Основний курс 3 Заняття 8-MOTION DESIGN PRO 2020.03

Когда у нас с вами объект падает, здесь такой хороший, удачный пример. Я могу много всего рассказать на нем.
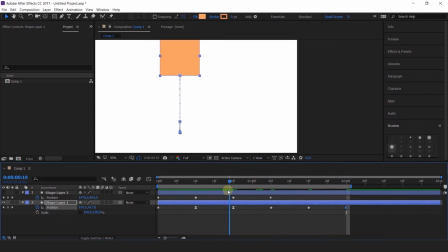[44:39]
Когда объект у нас с вами падает, у нас не будет здесь никаких изи-изи, никаких сглаживаний. У нас с вами будет здесь линейная интерполяция, потому что в реальном мире у вас нет никогда замедления, когда объект падает. Вы бросаете яблоко,
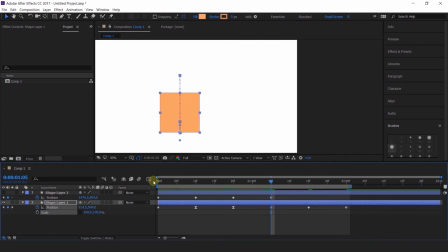[44:56]
оно приземляется на пол и оно не зависает где-то в сантиметрах от 10 от пола, не зависает в воздухе и не притормаживает. Нет, оно падает с определенной скоростью, ускорение свободного падения и нет никаких торможений, никаких замедлений. И поэтому, когда объект приземляется, чтобы это лучше показать, что он плюхнулся на пол,
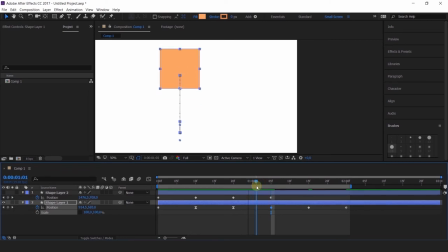[45:22]
на какую-то поверхность, здесь я советую оставлять все-таки линейную интерполяцию, не делать замедление. Тогда будет более гармоничная анимация. Так, у меня поднялся вверх, и поднявшись вверх, у меня здесь снова будет небольшое зависание. Зависание. Давайте настроим график и посмотрим, что вышло. Что сейчас плохо? Плохо то, что у нас на маленькое движение, на небольшое движение вот этого отскока, то есть какое у нас было движение первое и какой у нас отскок совершенно в 2, а то и в 3 раза меньше, у нас идет такое же количество времени. Это неверно. Это к вопросу о тайминге. Поэтому всегда смотрите, какое движение, в каких пропорциях и масштабах вы даете времени. Поэтому я подтягиваю это время отскока, чтобы было поменьше. И смотрим теперь. Теперь уже гораздо более, скажем так, понятная анимация.
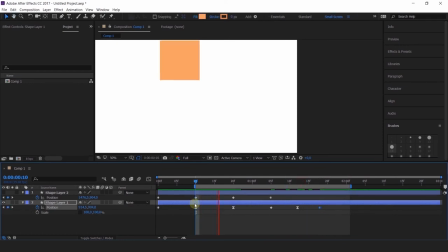[46:30]
Понятно, примерно, даже какого веса этот объект. Да, он тяжелый, он всего раз отскочил, и он практически не деформируется никак. как сейчас я не добавляла эту анимацию, но тем не менее. Есть ощущение, что это такой, знаете, монолитный кубик.
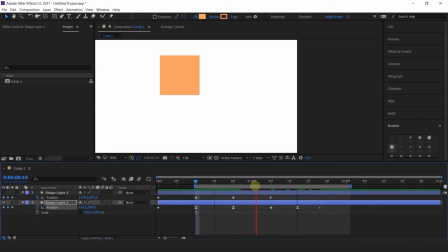[46:44]
И вот такими несложными махинациями вы можете делать различного рода эффекты, различного рода, скажем так, массы объектов, добавлять им дополнительные параметры. И это супер важно, это будет частью вашего домашнего задания.
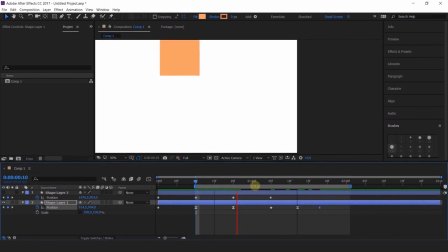[47:04]
Кроме того, ребят, я хочу еще также показать вам еще несколько подвидов этой интерполяции сглаженной, так называемый easy in и easy out.
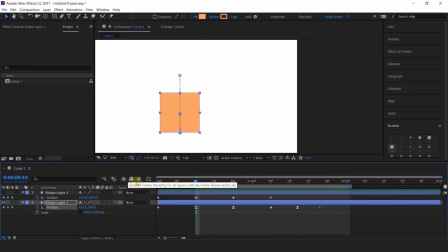[47:17]
Давайте все вернем, как было, на линейную интерполяцию. Easy in, easy out. Вот эти кнопочки. Easy, easy in, easy, easy out.
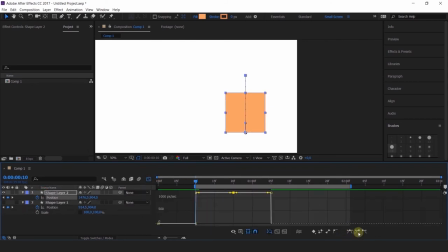[47:33]
У нас делают замедление или ускорение в начале или функции вашей анимации. Поэтому здесь на самом деле все очень просто. Вы можете даже руками это сделать.
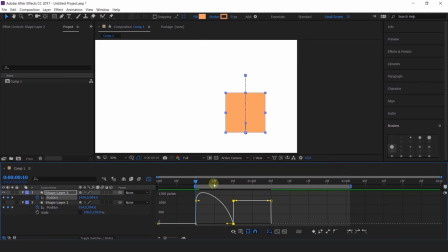[47:46]
Вот так вот потянуть ваш один из ключей с одной какой-то стороны, с которой вы хотите сделать замедление. И у вас получится easy in, easy out, в зависимости от того, где у вас будет это ускорение. Обозначается это вот таким keyframe, да, такой иконкой.
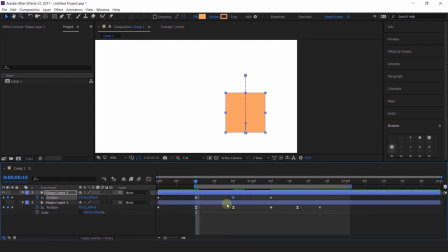[48:07]
Значит, слева у вас будет замедление, а справа уже у вас будет все с одинаковой скоростью. Следующий вид интерполяции, который я хочу вам показать, это интерполяция hold. Давайте посмотрим. Итак, у меня есть наша анимация.
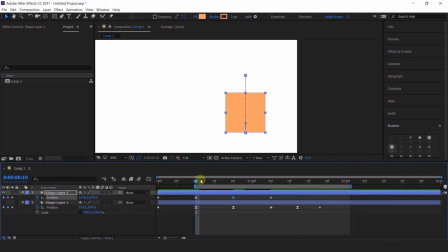[48:25]
Я этот кадр удалю, он лишний. И теперь задаю интерполяцию hold правой кнопкой, hold keyframe, говорю хорошо. И как вы видите, все точечки между ключевыми кадрами у меня пропали.